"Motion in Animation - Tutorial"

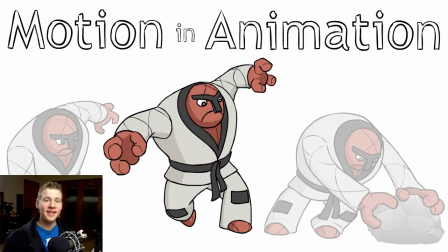[0:08]
G'day ladies and gentlemen, welcome to Draw with Jazza. I'm Jazza and this is a video tutorial on motion in animation. Animation really is motion when it comes down to it. They're pictures one after the other that create the sense of motion. But we're going to talk in particular about a few things that we can use on objects and
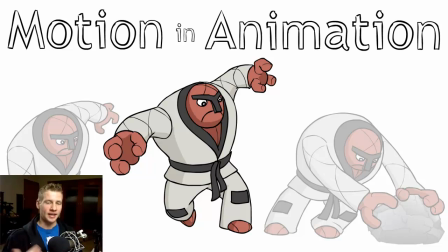[0:26]
characters to bring that motion into a little bit more of a believable visual spectrum. So for example, when a ball's moving across the screen, rather than just having frames of the ball moving across, there are things that you can do to stretch and squash the object to create more of an added illusion of motion.
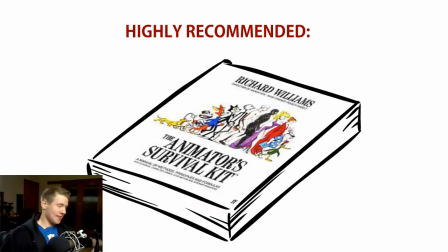[0:43]
So the first thing I'm going to mention is this book right here. It's called The Animator's Survival Kit. And it's fantastic. It is incredible, seriously. So in particular, if you're interested in learning things about motion in animation, timing and framing and all that stuff, this is the book to get.
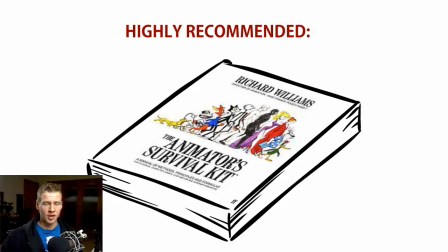[1:02]
Anyways, jumping straight into it, I have a piece of animation that I did for a client that has allowed me to use a portion of in explaining this sort of thing.
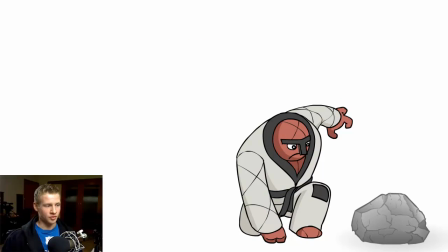[1:10]
And it is of a Pokemon called Throw, grabbing a rock and throwing it.
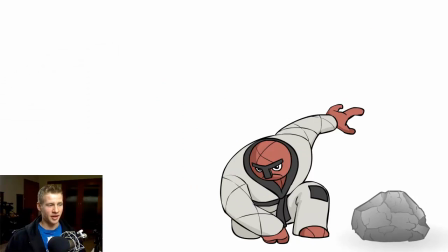[1:16]
I'll show that again.
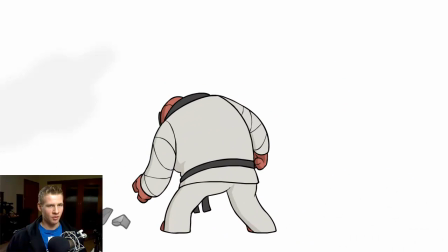[1:20]
One more time.
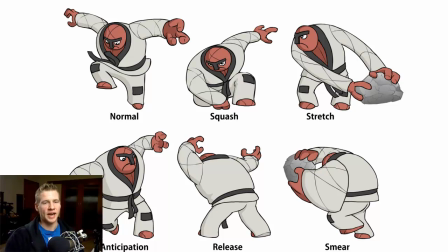[1:26]
Okay, and so there are a few things that happen in this clip that I want to point out and use as an example of these aspects of motion in animation. So the first thing we have here on the top left is normal. So this is where his proportions are totally normal in his free fall form,
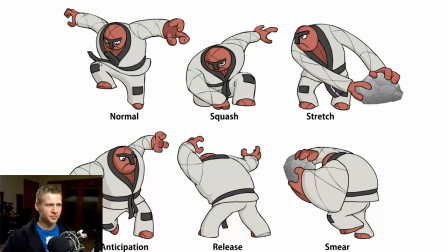[1:42]
and then at the very end when he's standing still, there are no changes in his figure, and that's fine. That's just kind of the start and end place. Then we have squash. So we're going to go through in more detail through each of these, but I'm just going to go through them for now.
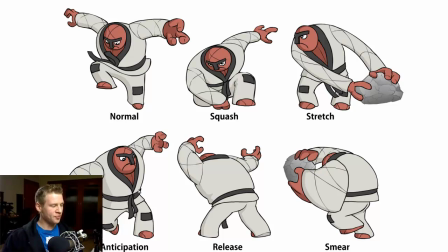[1:56]
Then we have stretch. Squash and stretch tend to go together or one after the other. Anticipation and release also tend to go together or one after the other. And then we have smears, which I have done a video exclusively on. So if you're interested in learning a little bit more about animation smears, then you can check that out on my channel.
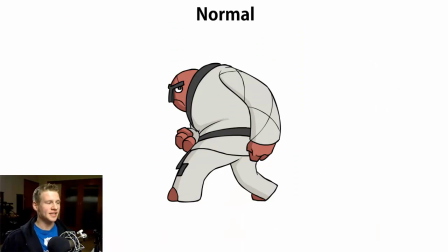[2:15]
Excuse me. So the first thing is normal. There's really not too much to talk about here. Basically, when you're animating and there's not too much motion, but you're going through frames and adding in between to go from one pose to the next, you want to make sure that things are consistent and maintain proportions.
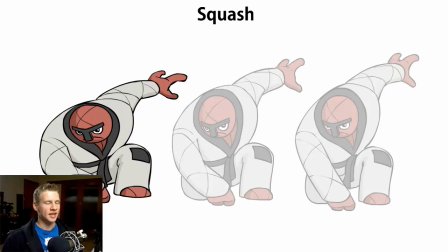[2:31]
That's all I really need to say on that. It's pretty given. The first was not first, we've done the first, but the second thing that I want to talk about is squashing. So squashing is when we have the impact. It's the first frame of the impact where we can, if we choose to, squash,
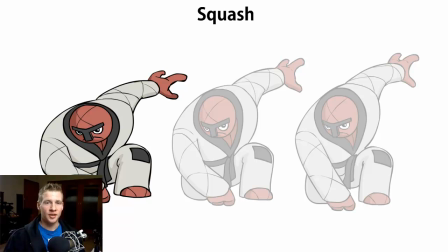[2:49]
distort the object or character to give an added sense of that impact. So in this case, this character fell and slammed into the ground. And on the first frame of impact in the ground, I warped his proportions and squashed them.
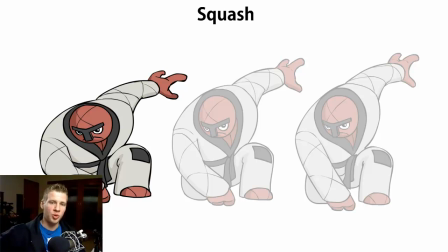[3:05]
So flattened them and pushed them against the surface that he pushed into. So for example, if you're animating a bouncing ball, on the first frame of the actual impact with the ground, rather than just have it sit there as the normal proportions, squash the ball. And to be honest, I was quite mild in this squash.
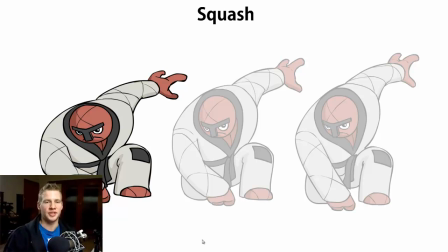[3:24]
I just wanted to keep things fairly simple, but you could really like Looney Tunes it up and just really squash things out and warp their proportions. Which brings me to my next one, which is stretch.
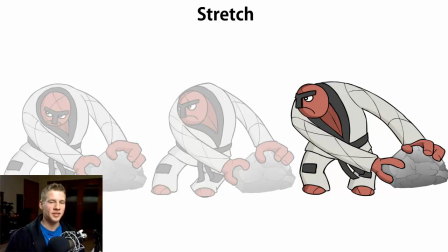[3:36]
Now, stretching is a little bit opposite to squashing because the squash happens, bam, on the immediate impact and then releases back to normal proportions.
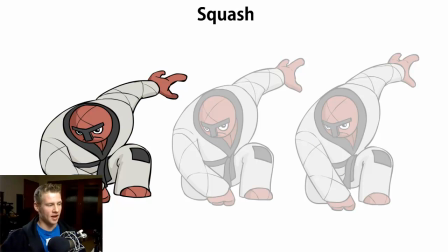[3:46]
So you can see the first frame was the squash and then the next two frames release back into normal proportions.
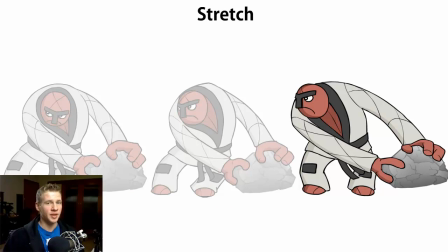[3:52]
Stretching is a little bit different because it's pulling into something. So stretch is a increase of motion into the movement itself, and in this case he's picking up and throwing a rock, and the stretch is to show the resistance.
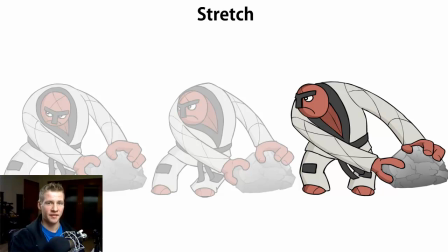[4:06]
The resistance in this case is the rock itself. It's quite heavy, and I wanted to show that the rock is heavy and he's having difficulty moving it.